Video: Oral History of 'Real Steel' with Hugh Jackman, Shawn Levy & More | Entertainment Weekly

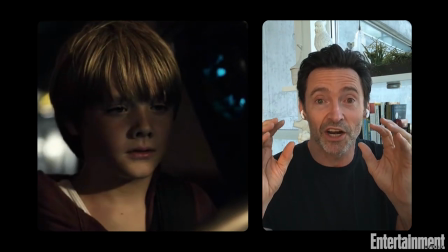12:16 He's on a massive Hollywood set. There are thousands of extras. I had done a whole bunch before I walked onto like an X-Men set where I saw, I was 30 years old when I walked onto that. I would always talk to him about Canada. And I'm like, oh man, you know, like, have you ever had this? Or have you ever gone there? Or have you ever did this? And he's like, dude, I'm 12. Like, oh, that's right. But he was a great kid with a lot of energy. But your participation as a 10-year-old in that film for me as an adult performer was the most magical thing, because having a 10-year-old on set with you and seeing this world, seeing these robots through the eyes of a 10-year-old, I found myself, it was like no acting required. All I had to do was just watch you and I would just react to what you were doing. And it was like, holy cow, this is really magical. And I do credit you, Shawn, for having had those real robots. As somebody who has spent 17 years wrapping my body around a stick and a tennis ball, pretending it's a dwarf, like the whole nine yards, I've done so much of it.
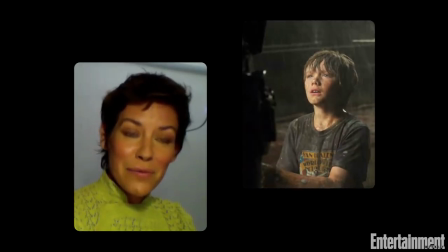13:21 And it does not produce the same results as having something real to interact with.
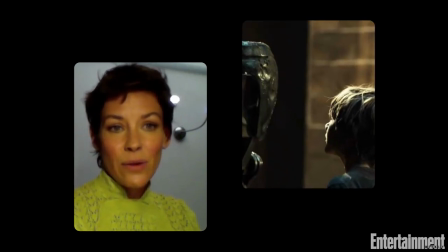13:27 It just doesn't, no matter how well you perform.
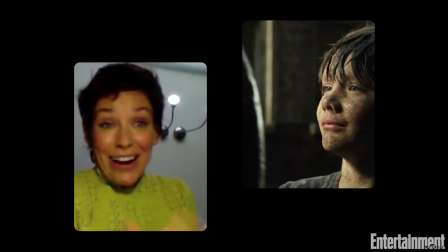13:29 The reality is when you don't have to perform, when it's just there and you're reacting to it, and it's changing, it makes magic.
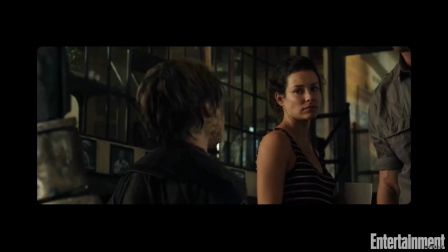13:36 The places that would let you fight this robot would make you pee your little pants. Excellent.
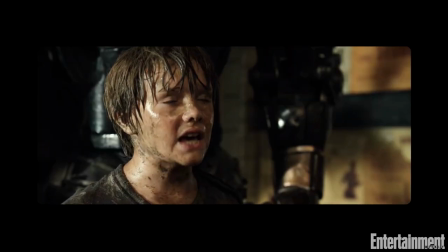13:42 Get him a fight.
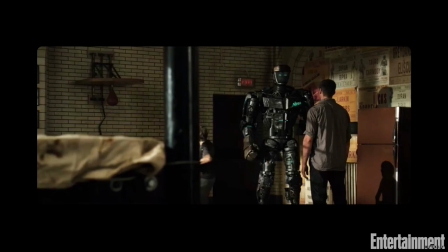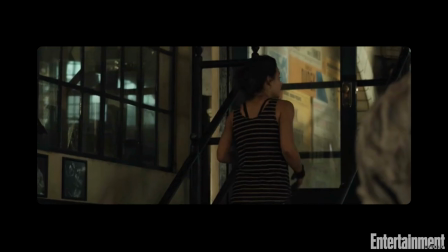13:49 Stubborn kid. Surprise, surprise.
It's the first time Charlie Kenton teaches Adam to memorize some human boxing moves. So that's a stuntman named Eddie, who Hugh has worked with several times, who is playing Adam. So Eddie is in a green unitard on stilts. And Hugh is there, one, one, two. And then, like, they stretch out in unison, yeah. And then they get faster, faster, faster.
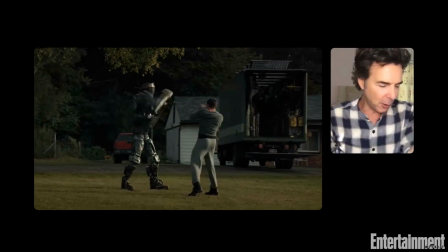14:17 You're in, like, an old school, an outfit that we base on an old training image, a black and white photo of Muhammad Ali.
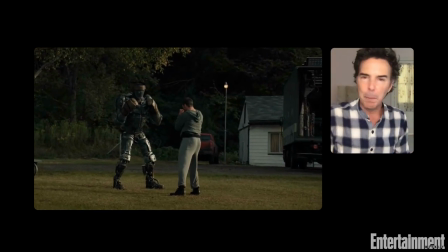14:23 I think you're even in, like, a boot. You're not even in a sneaker.
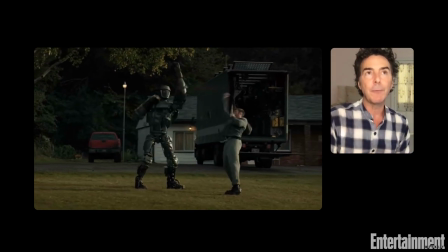14:26 So it's, like, the whole aesthetic of that movie from very early wanted to be timeless Americana.
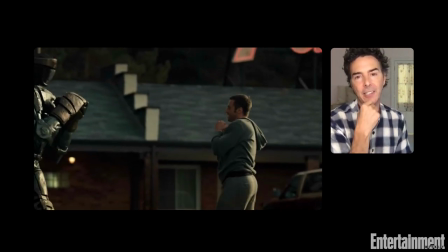14:33 And I do think that's part of why the movie hasn't dated the way many movies do. It was crazy. The fight where I'm the host of the fight, we shot in the original Ford factory where they built the Model T. So all of that stuff was practical.
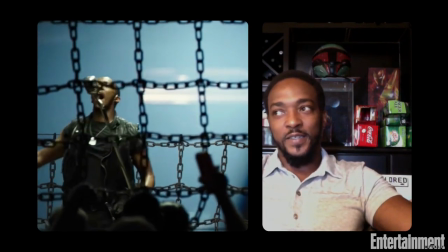14:50 It was actually there. You know, just all of that was really, really realistic. And, you know, as actors, I think Our job is to get back to that 5-year-old,
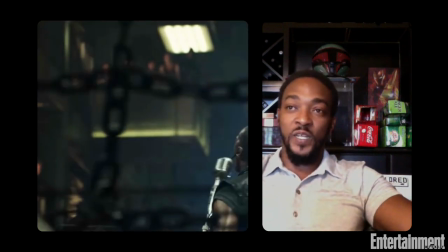14:59 7-year-old version of ourselves before we learn the words don't, no, and can't.
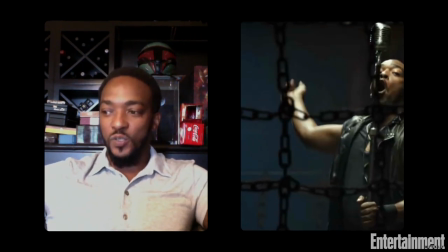15:04 Having the actual robots and, you know, the actual boxing ring that we were in and stuff like that, everybody just kind of bought into their characters, no matter how ridiculous or how extreme, you know, everybody in that movie played their characters to their fullest ability. And I think that's why it's so much fun. I would go into the middle of the ring and I would get a microphone and I would be describing every punch, knowing that I was shooting the audience.
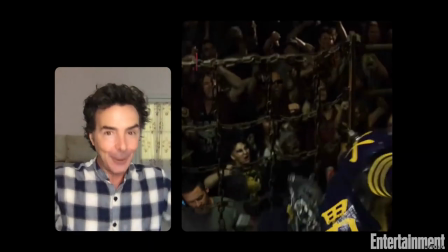15:34 And that was the energy that we got from those
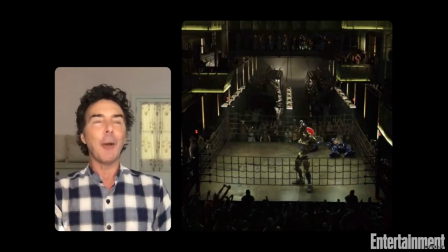15:39 extras in those real venues was a feeling I'll never forget. It was, I'll never be a famous. That was it. But that's as close as I'll ever get to that. He did a stage dive at the end. We got it now. I remember specifically, you know, him telling me, you know, be as big and as ridiculous as you want. You know, he's like really, really hype this crowd up. Like you're selling them the best thing in the world.
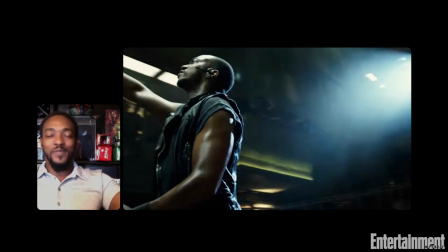16:07 There was a few things I tried to do, you know, just like lines and trying to crack jokes and stuff like that, that he said was, you know, too much. You know, you put me in a circle of 20 extras and, you know, give me a microphone, you know, the jerk will come out.